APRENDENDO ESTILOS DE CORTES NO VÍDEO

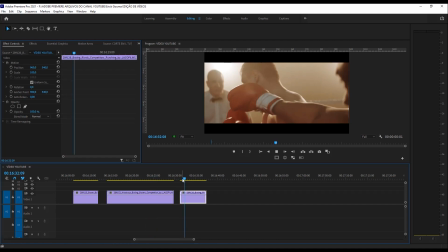16:20 E aqui, nessa terceira tomada, ele acerta um golpe em cheio nesse lutador. Então, o que a gente faz nesse caso aqui? São três imagens diferentes da mesma situação.
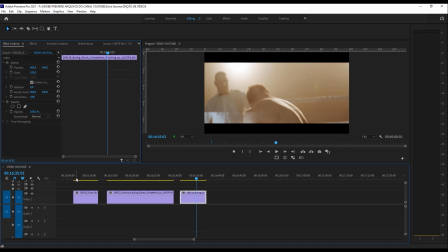16:33 O papel do editor é dinamizar a comunicação dessas três imagens, extraindo o melhor de cada uma delas.
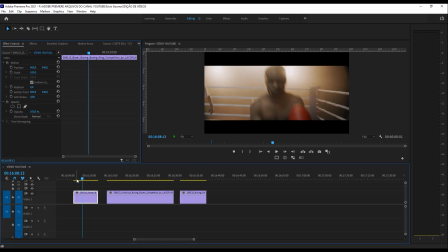16:42 Então, aqui eu vou aproveitar essa parte que ele está gingando.
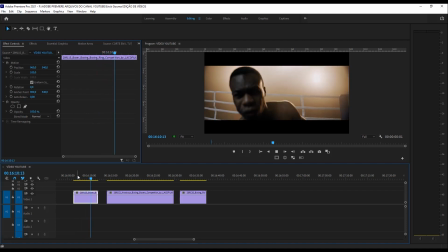16:46 Ele manda um golpe para cima e o juiz separa.
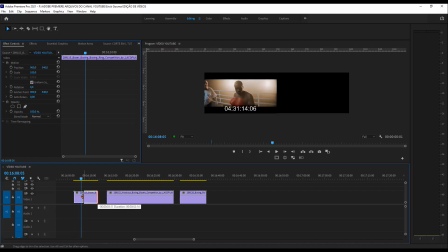16:53 Então aqui eu vou aproveitar a melhor parte Essa aqui ele está gingando, está bacana Vou cortar nesse ponto Vou aproximar essa segunda imagem
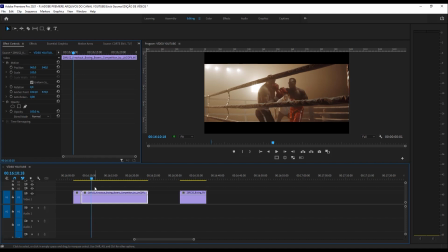17:05 Bom, aqui é quando ele acerta Então eu já posso reservar um pouco antes aqui Esse
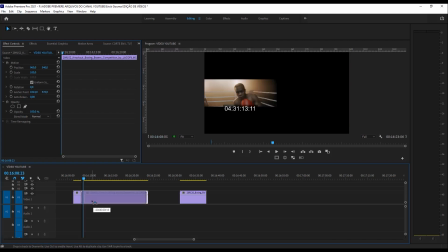17:12 ponto aqui está legal Vou cortar o começo Juntar as duas imagens E a sequência vai ficar assim
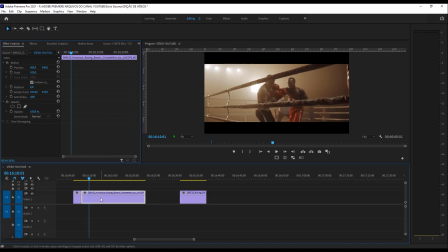17:21 Aqui quando ele acerta Eu já corto Reservo esse trecho Com a ferramenta de corte Venho aqui e cortei Com a ferramenta de seleção,
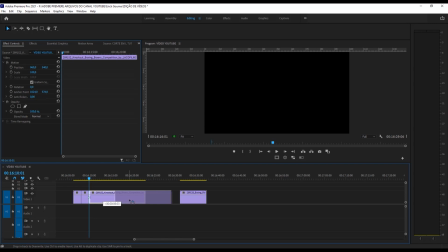17:31 tecla de atalho V Afasto Essa sequência Para dar ênfase a
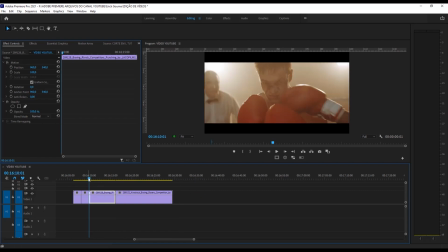17:37 essa outra sequência aqui Que é quando ele acerta o golpe Vamos ver como é que vai ficar
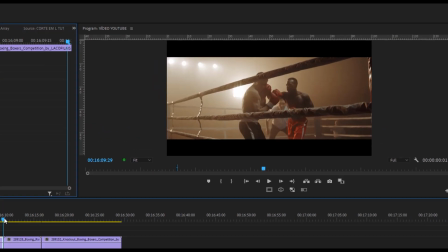17:43 Beleza, você pode notar que aqui Tem um atraso No take anterior a luva já está colada No rosto dele Então aqui o certo é
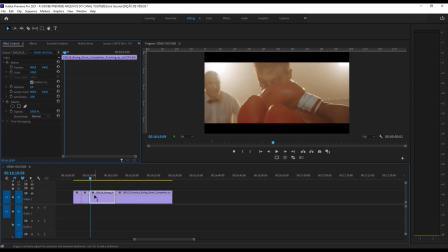17:52 fazer isso Levar a agulha um pouco mais para frente Vou dar um zoom na timeline com o botão mais Para a gente poder visualizar melhor aqui Esse espaço precisa
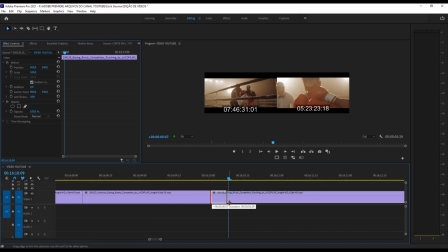18:00 ser ignorado Então eu levo aqui até esse ponto Certo?
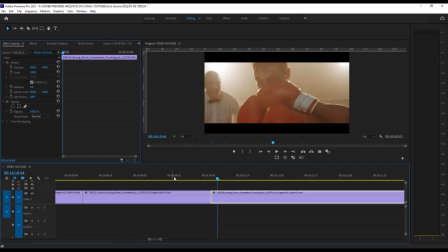18:04 Então eu cortei esse espaço Justifico aqui Para a próxima do take anterior E olha como a sequência vai ficar aqui em cima Bem mais dinâmica Ali o lutador vira a cabeça Eu corto de novo Nesse ponto Cortei, tiro o zoom da minha timeline
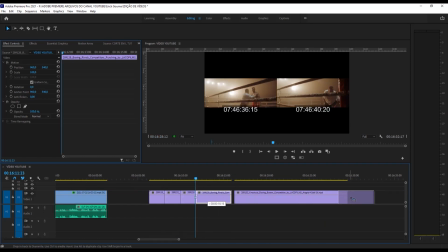18:25 Para poder visualizar na íntegra Levo esse trecho lá para o final E justifico novamente aqui o take
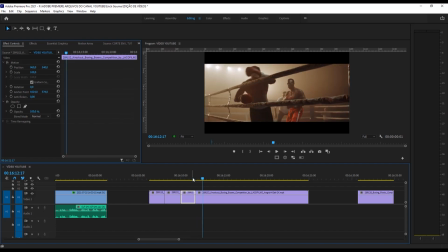18:33 Que é quando ele está com a cara virada Nesse ponto aqui, ele virou a cara Corto e justifico novamente Olha como que a sequência ficou bem melhor Como que a sequência
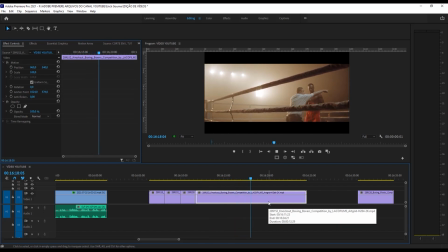18:49 ficou montadinha certinho ali Esse é o cut on action É
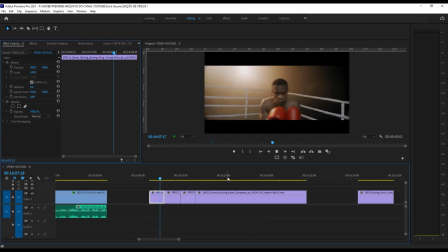18:54 você reservar as melhores tomadas Com o melhor corte para dar ênfase no movimento de toda a composição São três takes diferentes que virou
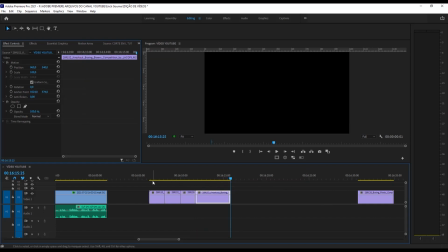19:06 apenas um Essa é a magia da edição Quando você entende
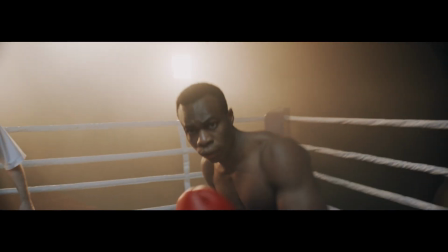19:12 essa regra você consegue refinar ainda mais a sua edição,
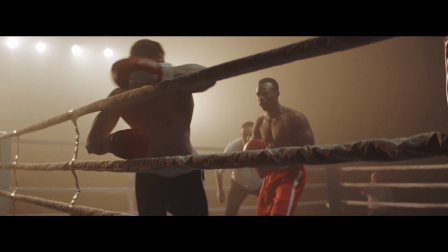19:17 elevando o nível ao nível profissional. Mais para frente, irei produzir outros vídeos mostrando técnicas diferentes de transição, de efeitos, e vai ser muito bacana ter você aqui conosco. Mas para que isso aconteça, você vai precisar se inscrever aqui no meu canal, curtir esse vídeo para que ele consiga alcançar mais e mais pessoas e que também a mensagem chegue aí a mais e mais pessoas de mundo afora. E também comentar, comenta aqui embaixo o que você achou desse conteúdo. E olha, se ficou qualquer dúvida em relação a esse vídeo, você pode ir lá no meu Instagram, manda uma mensagem para mim e eu terei o maior prazer em te responder e ser o teu amigo por lá também. Desde já agradeço a sua curtida, seu comentário, agradeço aí a sua companhia e desejo uma boa tarde, boa noite e bom dia. Fique com Deus e até a próxima oportunidade.